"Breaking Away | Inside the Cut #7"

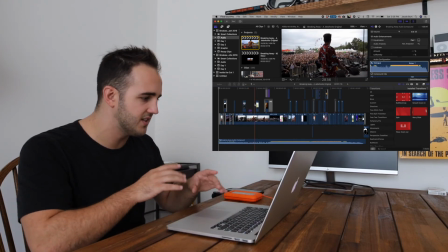So I took those words right onto the screen to connect them, to just add a little more, energy and spice as he's walking out, because the clip is just kind of standard as it's going,
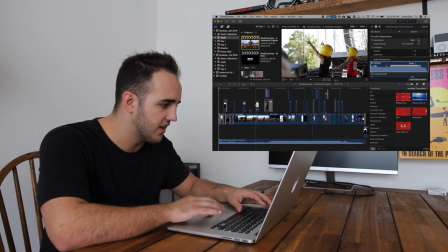even though there's a lot of movement in it. Showed the emojis just to kind of switch it up again, back with Bryce Vine, and then when I say the title Breaking Away,
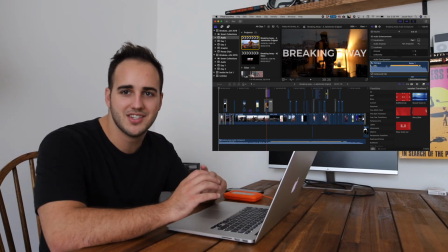I wanted to connect it kind of back to where I was recording the piece and just potentially showcase a little bit of where the edit's going down.
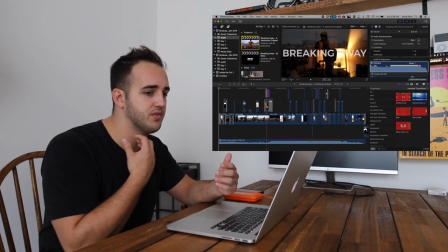So I actually filmed myself just saying that phrase after
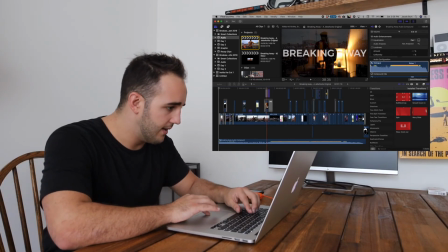I recorded the cell phone clip, and decided to throw that in there as just another way to connect it.
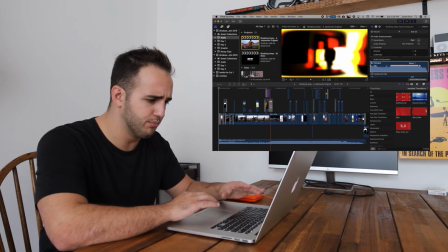Then to fade everything together, I used a little bloom transition, super easy, nothing too crazy there.
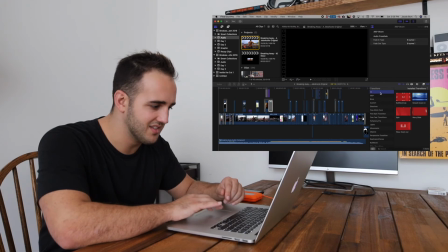It's a built-in transition in Final Cut, so it's not that fancy. Bloomed it, and then it goes right into the lights.
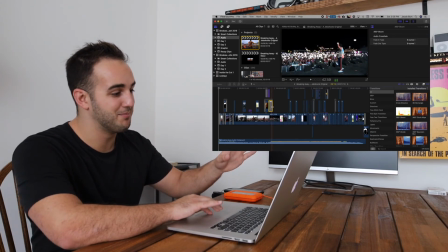Now, what I thought was super cool about the bloom transition is that it basically highlighted all the lights on the phone last,
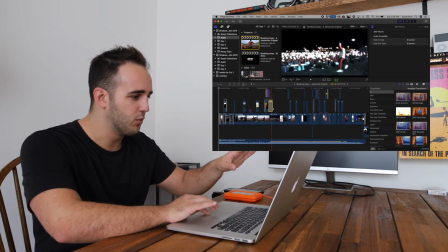so it ended up being actually kind of a cool transition with Bryce Vine walking out, and this is just a sick shot.
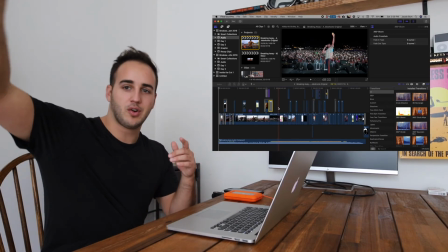At all of his shows, he does an Instagram clip of the crowd waving their phone lights, and it usually comes out super sick.
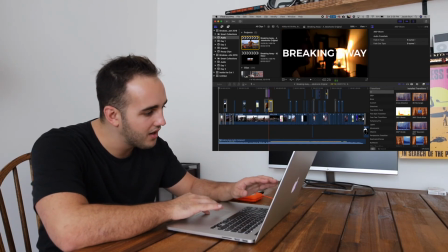So I got that one. It's one of my favorite clips I shot. And as he's walking, you'll see that a letterbox starts coming in on the screen.
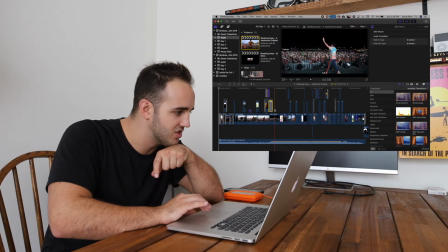So really the reason why I used the letterbox was just try to make the whole piece seem a little more professional and cinematic.
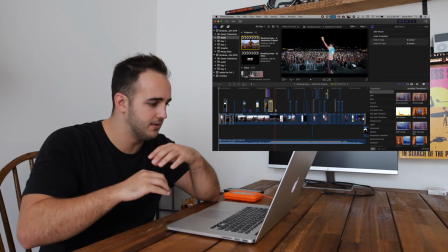Honestly, it just seems like when you kind of scope it in, for whatever the reason is,
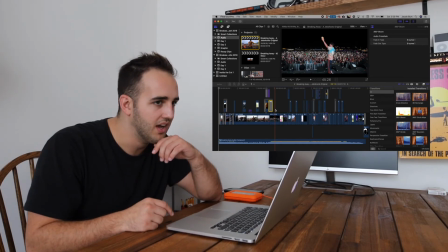I think the clips just have a more cinematic feel to them, even though I wouldn't by any means call myself an expert at cinematography.
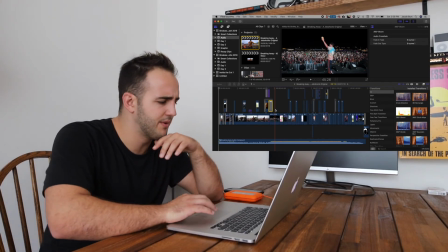It just kind of gave it that feel, and I wanted it to have a little more professional feel to it. So the letterbox squeaks right in,
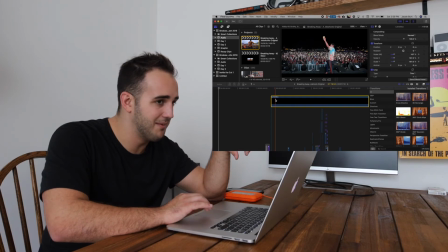and basically it's just this thing that I made in Photoshop that's just two black boxes on top of one another,
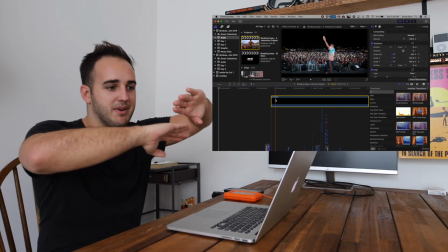and it's clear on the inside, so then I can basically decide by scaling that in or out how much the letterbox is going to be,
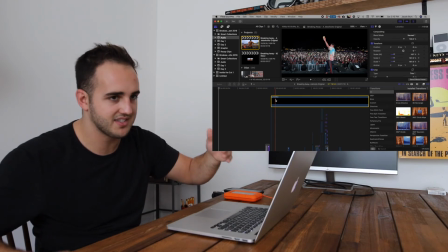and then I try to match it up with like a standard letterbox size that Final Cut would give me. So I match
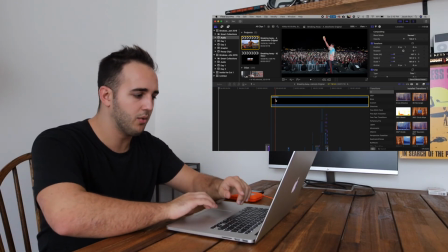them, and then I take away the Final Cut one, and I just use this one that I made,
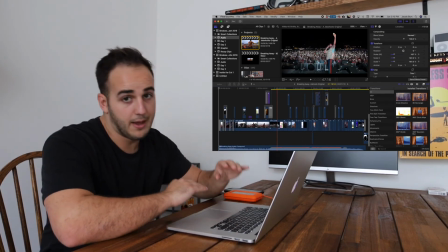and it's a file I have on all my hard drives. Or that picture file of the letterbox blocks is a file I have on all my hard drives.
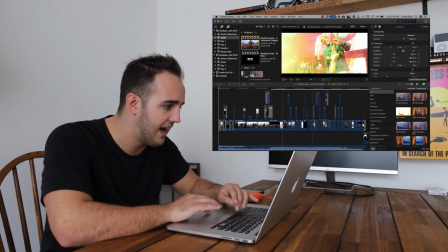So then it goes to another shot of Alex playing the guitar,
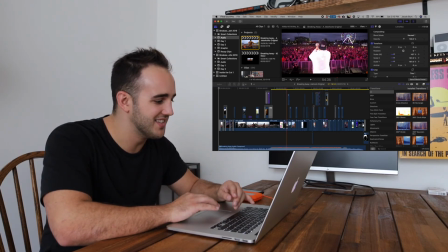Lucky Dave, Bryce Vine's DJ, and trumpet player.
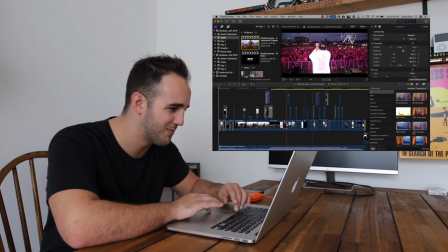He always does a trumpet solo. It's super, super hype. Playing, great clip.
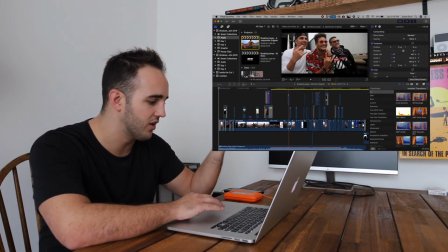Bryce Vine with Kenny and Adam, who are some of the organizers and kind of like creators of the Breakaway Music Festival.
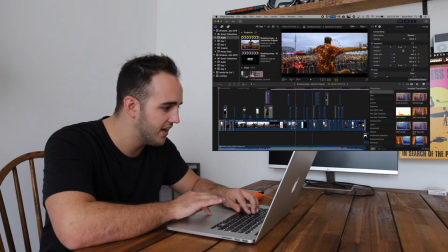This is Ikali playing, back to Bryce Vine, Emoji. And then I think this is Shallow.
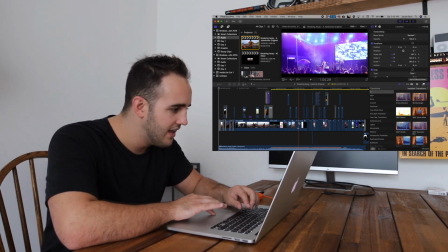They played an awesome set in the rain in Nashville, night one, super sick. Then Juicy Gold, who's another artist that I got to shoot some for actually in Charlotte.
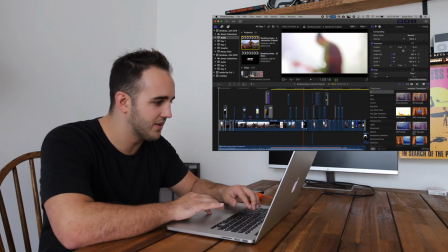Back to Alex, has this nice little kind of like out of focus transition back to Shallow.
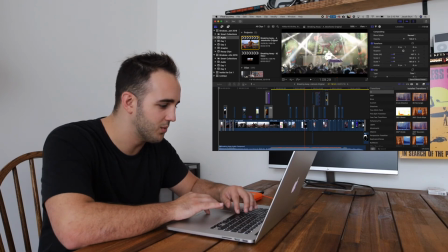And then Gashi with high energy. Gashi had an awesome performance.
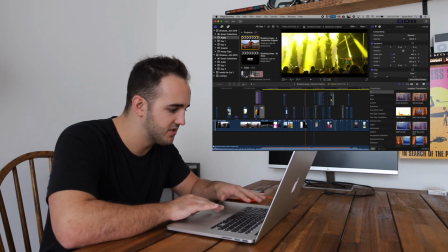And right here is when the beat's about to drop. So I started bringing in, these are all slow motion, kind of,
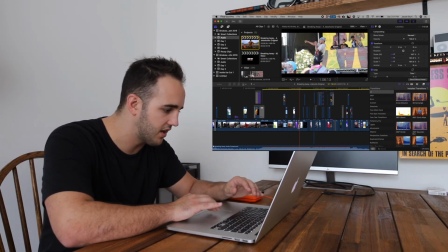vibey clips that are kind of just going with the flow of the music.
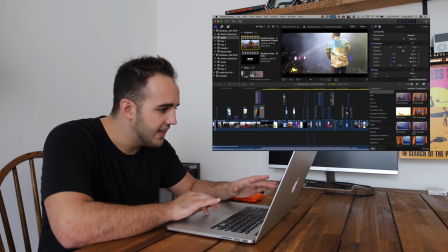And then it starts building right here. And it just is snapping back and forth between these few clips, and then it drops.
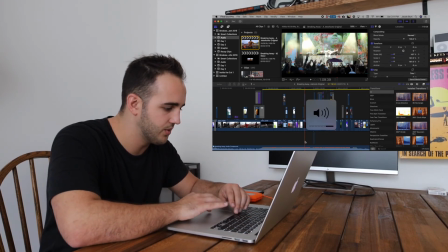So I'll play the drop for you guys really quickly, and then we'll jump into what it's all about.
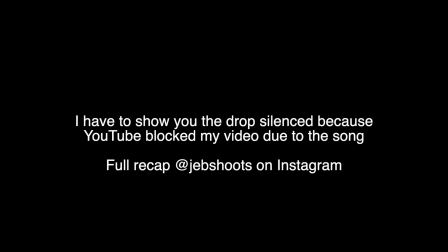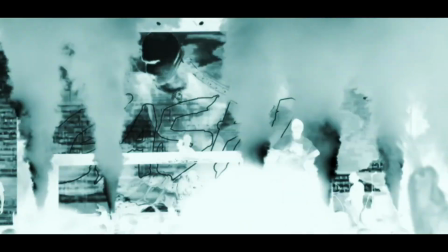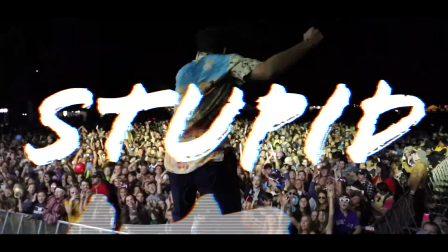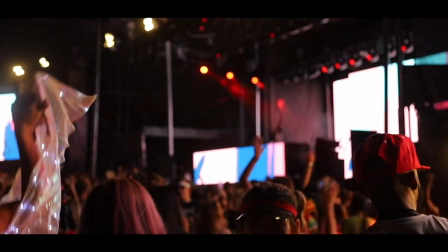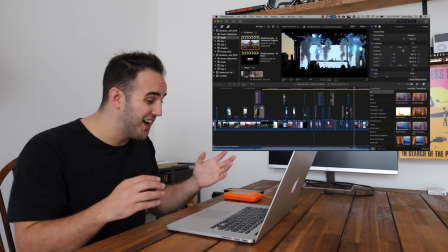So the drop, there's a lot of energy, there's a lot going on there, so I'll do my best to break it down for you guys.
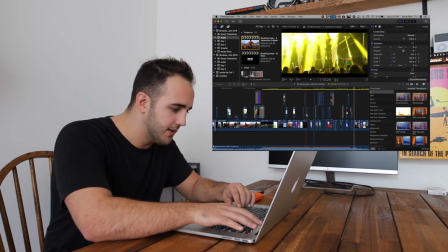So essentially what it is at the beginning is just stacking clips back to back.
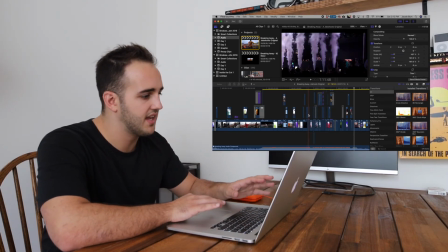So I had this cool clip of Fisher with the lights and the cryo going, so I used that clip a few times.
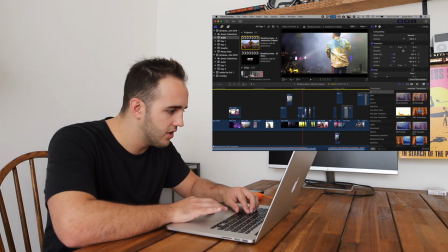I'll zoom in on it and we can check it out. So it basically goes Shallow, Gashi,
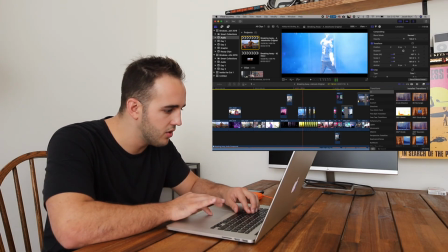Fisher with the lights, Lucky Dave walking off into the smoke, Bryce Vine, back to that same clip of Fisher,
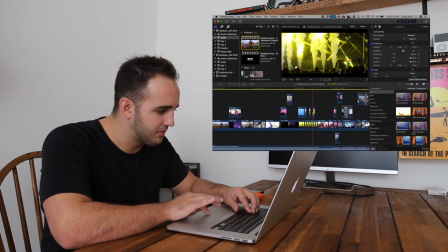Bryce Vine again, back to the same clip of Fisher, Bryce Vine, back to the same clip of Fisher.
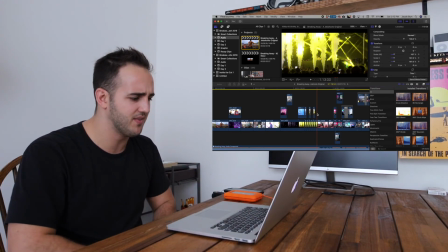That clip is essentially stacked. You can see how many times it's stacked down here, but I overlaid the Bryce Vine on it just to switch it up because it was basically just like a da-da-da-da-da of the same clip,
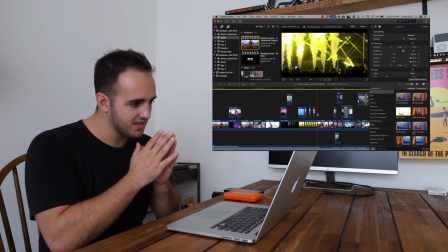but then I changed it so where it's just like the same scene in those different shots, but the Bryce Vine thing helps break it up some.
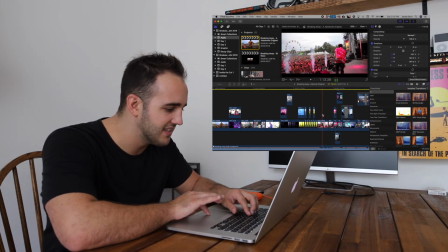And then I went back to this shot of Bryce Vine in the cryo.
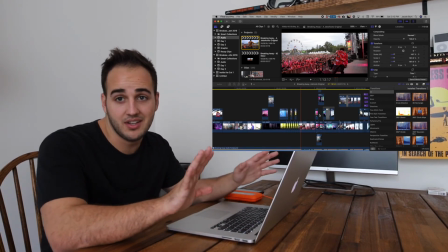It's honestly probably the best clip that I have from any of the shots or from the entire weekend.
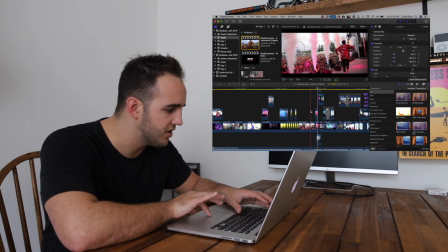So I wanted to use it again. So I had it come out as the beat's dropping, rewinded it real quick so that back.
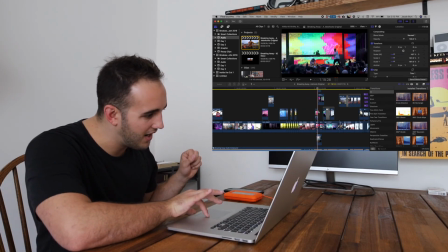And then when the beat drops, it goes crazy with the Gashi scene.
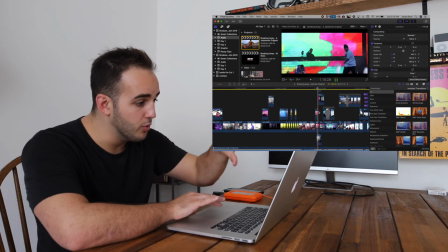So Gashi throwing a water bottle, then zoomed it in to just have it switch on the screen,
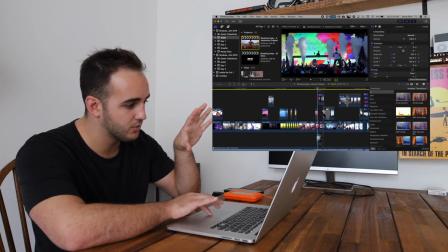and then zoomed it out with the cryo going up, actual speed, and then went X-ray mode on it.
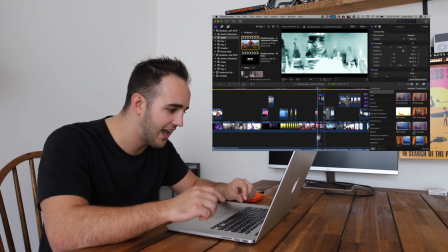So I've seen, I think the account that I saw this from first was NC Suds,
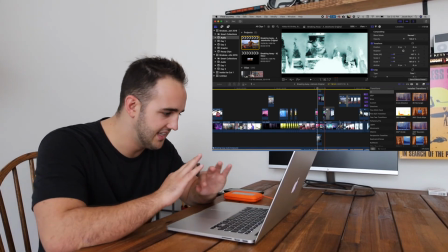who's actually on tour with Griffin and is an insane editor actually, and he's kind of on the come up right now.
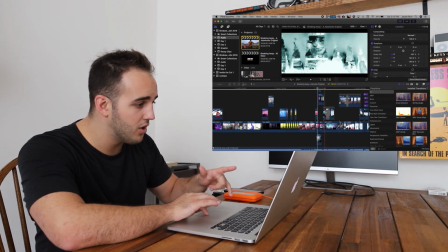Pretty undiscovered, so I'd definitely check him out if you haven't seen him yet. Goes X-ray mode, then does a zoom in transition to Fisher in X-ray mode,
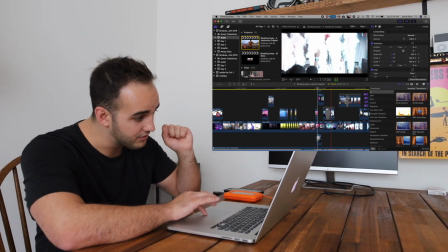and then Fisher same scene out of X-ray mode just with the cryo,
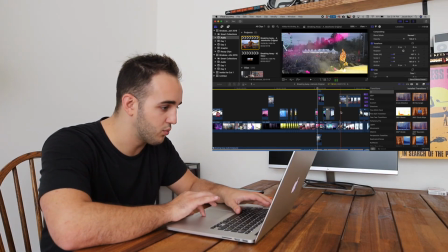and then Gashi just right after his cryo went off, bumping with the crowd.
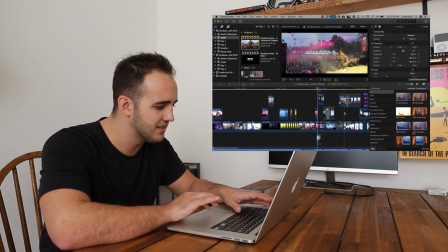This is I think this is, I can't remember what song this is, but this is Bryce Vine.
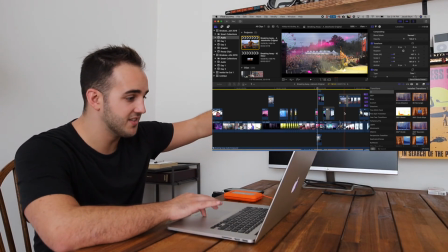Crowd is super hype, everyone's got their hands up, so he drops his,
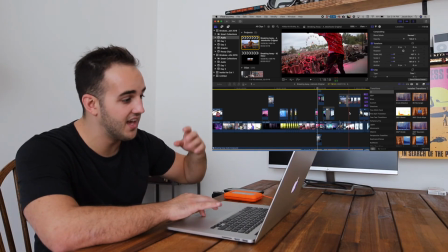he drops the beat down, and then the transition is actually a roll down as well.
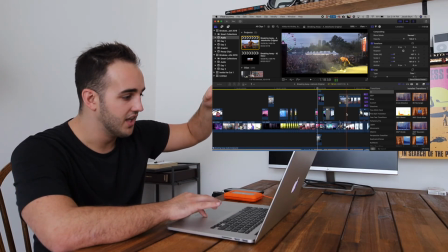So he comes down, the clip rolls down,
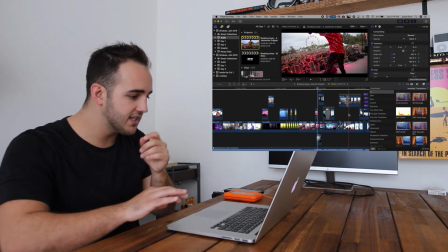and then it goes into this sweeping shot behind Bryce Vine, and it just goes normal, X-ray,
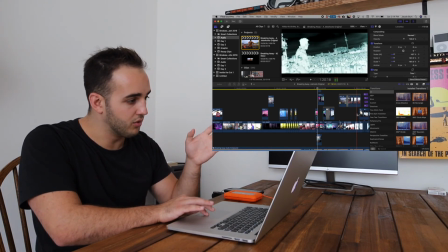normal, for real quick, X-ray, normal, X-ray. The X-ray is just kind of crazy.
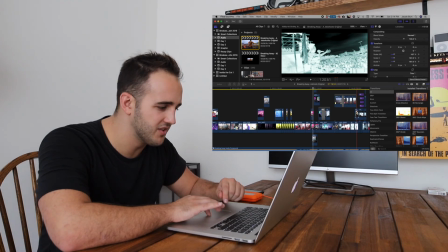I've never used it before. I don't really know why I was inspired to use it so much on this one, but I kind of liked how it looked, and I wanted to do something different.
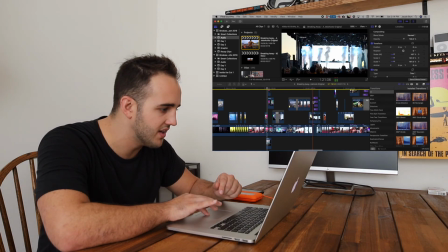Then we have a Kali with the cryo going off, and this one's kind of interesting because I went X-ray mode on his, brought the words in.
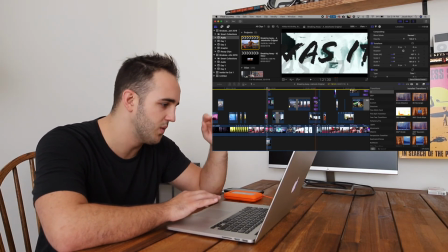These words are actually not the right words, but I just went with it. I think the real one is it. This says was it. And by the time that I actually kind of realized that, I'd already exported everything and uploaded it to Instagram, so it is what it is.
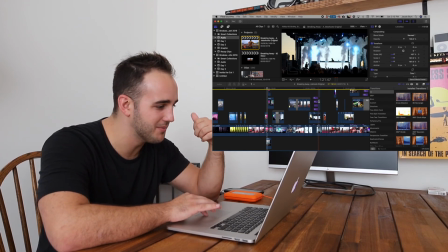Then I just did this stacking effect like I did in the Prime recap, where I essentially just taking the same scene and stacking it on it, but shrinking it down.
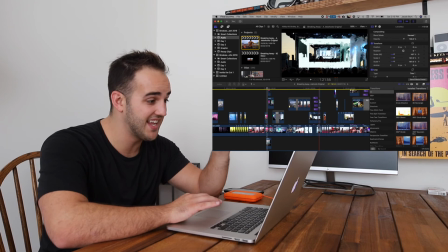This time I stacked it, put it in X-ray mode, stacked it again in normal mode, stacked it again in X-ray mode, and then it just comes right back out.
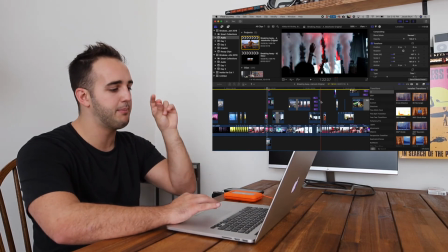So it essentially goes da-da-da-da, da-da-da-da. But it happens so quickly in the edit that you don't really know.
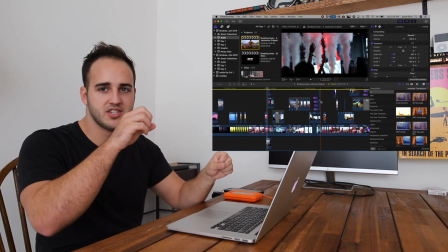It just, all you register is just kind of like flashing.
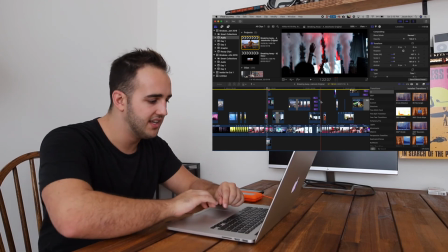So I wanted it to be a little more like intentional, but it still came out and it kept the energy through the piece, which is really what I was trying to do anyways.
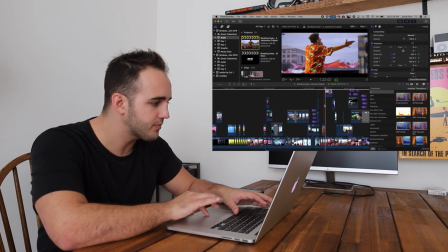Then just bumping a few clips of Bryce Vine. Then I brought in the That One Blonde Kid Twitch effect. I've been trying to figure out like a really good way to use the effect, and I've used it a few times before, but for some reason it just came in so clean on this one and just added the perfect feel to the clip.